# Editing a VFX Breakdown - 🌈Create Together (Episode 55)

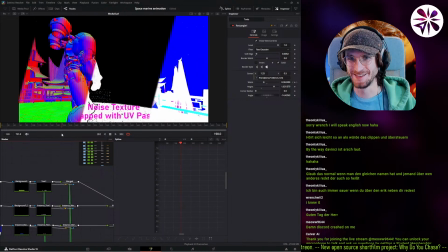It's a bit fast though, like you can't really read it anymore.
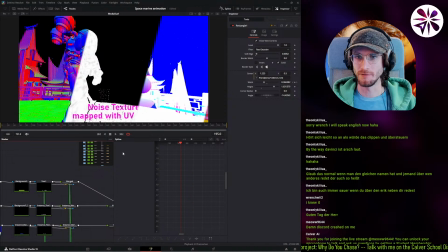I'm not sure. Maybe we can actually do both directions, like we can have it speed up and slow down. That could be cool, so it's like fast in the beginning and then slow in the end again. Let's try that.
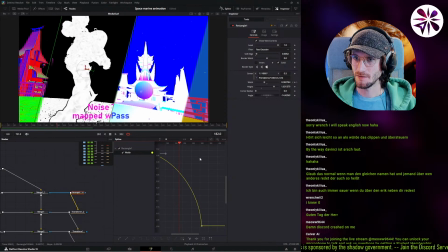Okay, so that means we need, basically we need this keyframe over there. Let me do that with the keyframe editor.
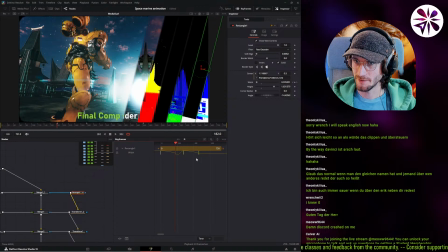This keyframe over here. This keyframe can go end again.
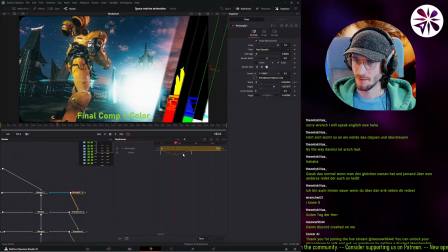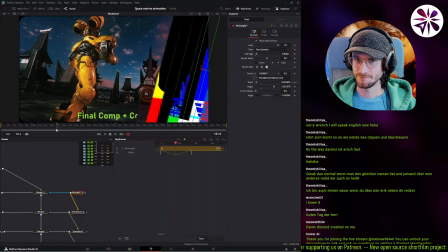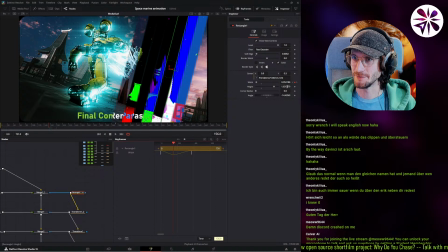Oh yeah, this is way too small though. It can't get this small. It should still be like a width that's readable.
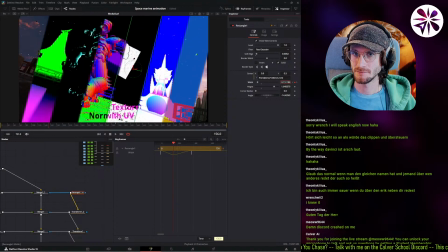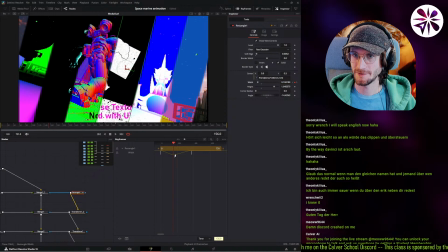This maybe.
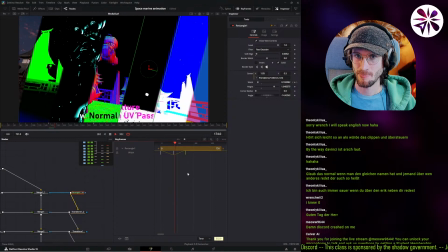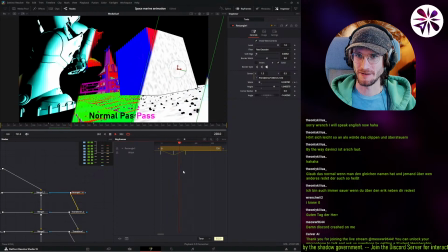Oh, that's interesting. Now it's like expanding.
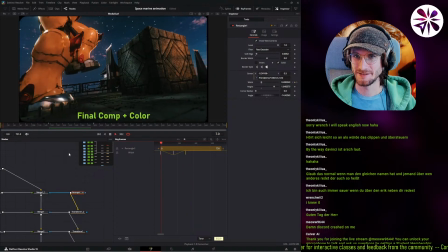Oh, yeah, that's actually pretty interesting. It's speeding up.
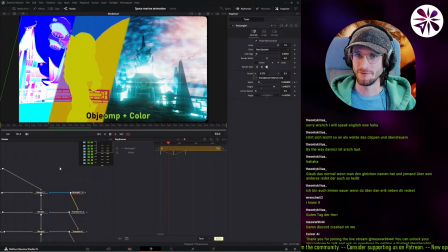No. Showing all the different layers at the same time.
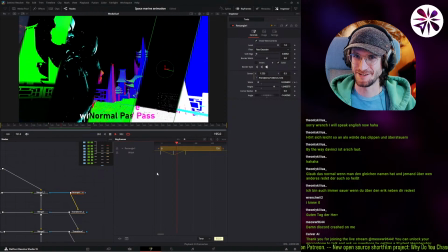Object ID pass. Oh, that's actually pretty cool. And then zooming in again.
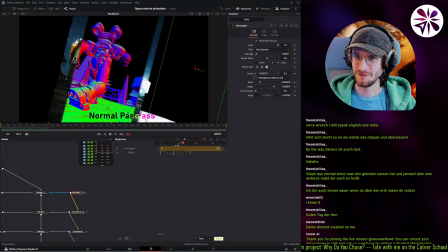Yeah, I like that. Feels pretty cool.
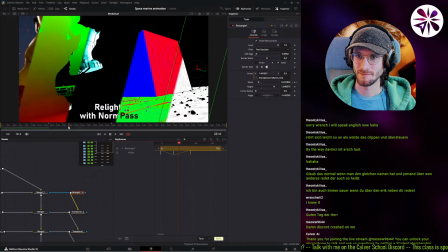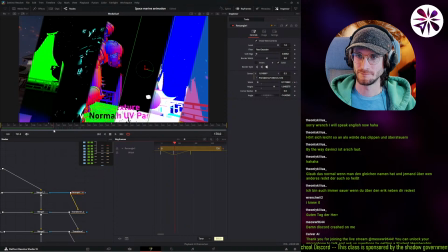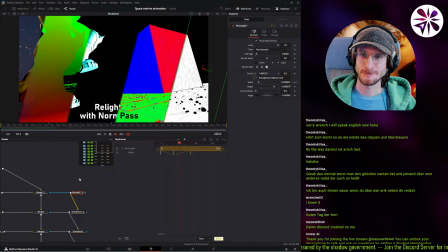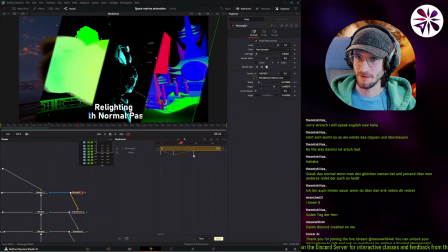Should feel a bit more. Yeah, like I want to like try to focus on this relight moment here.
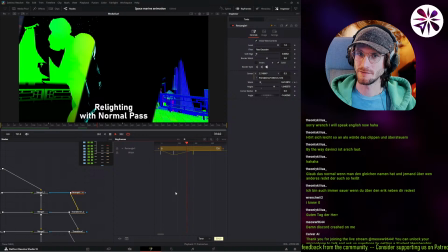It continues.
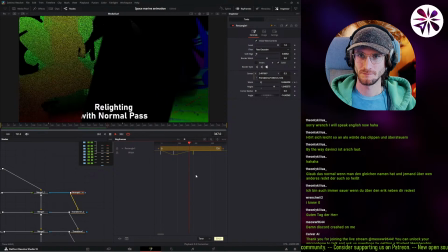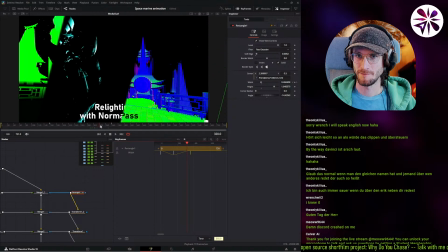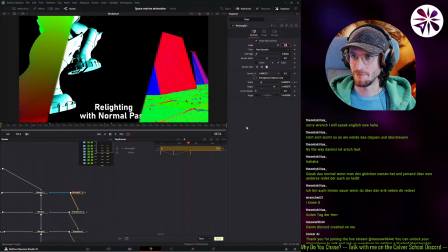I think the other rotation could work better for the relight, so we see more of it.
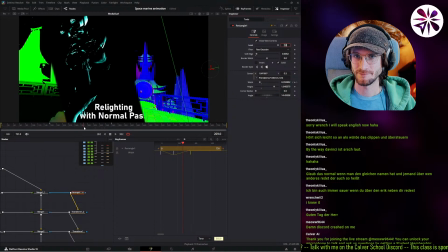Yeah.
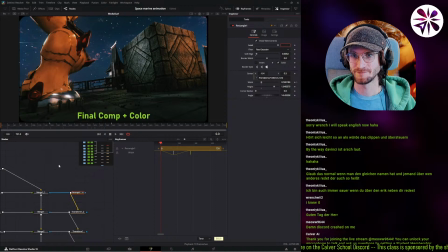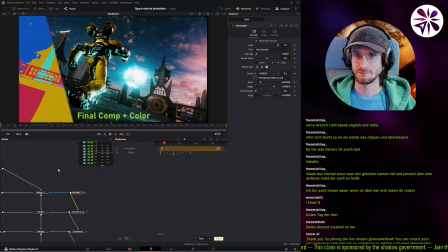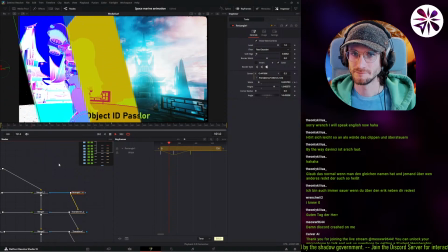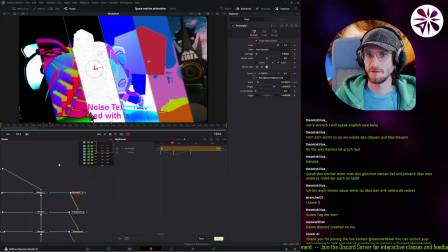Nice. Texture.
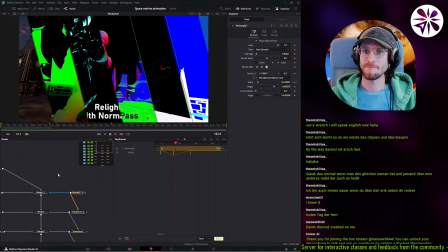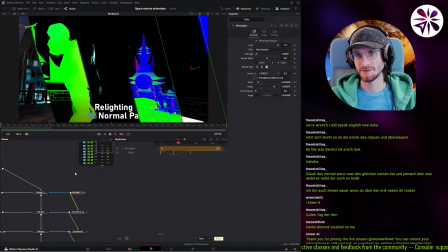Nice.
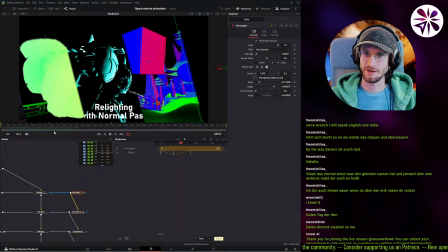We're gonna switch things a little bit around because I feel like the position pass is not interesting anyways.
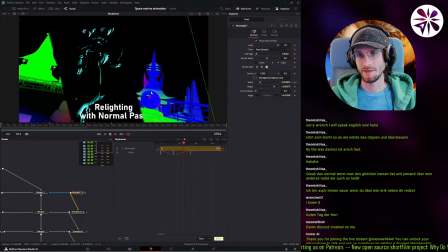The normal pass is very interesting. And the UV pass.
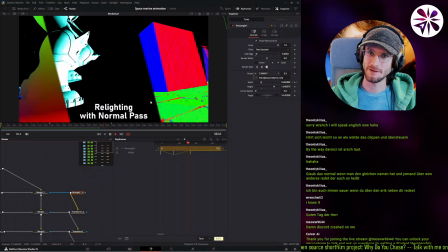The normal and UV is like working together, so that's important.
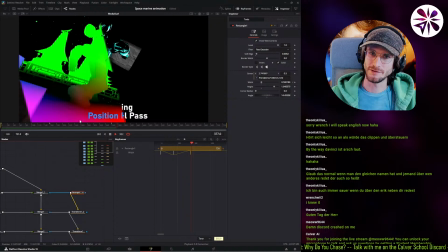The world pass, like the position pass, is not so important for this effect.
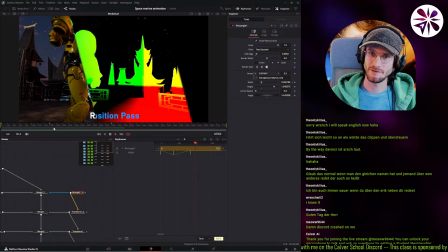Let's just see how it looks.
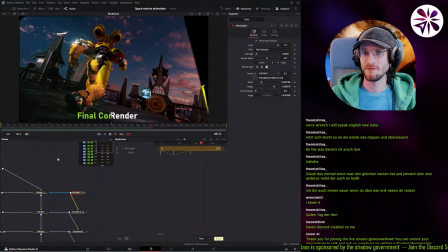It's the final compass color.
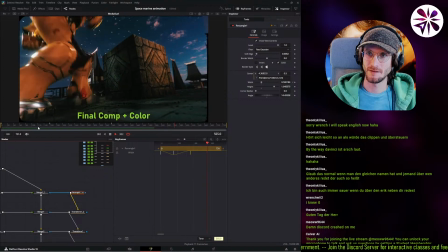There we go. Okay, I think that's cool.
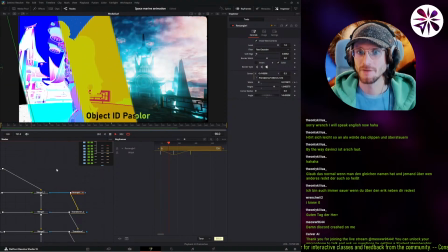Let's see how it feels. Reveal the object ID, UV pass.
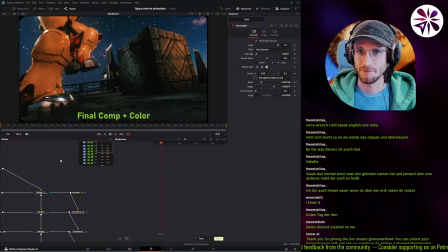Let's do it without the UI again.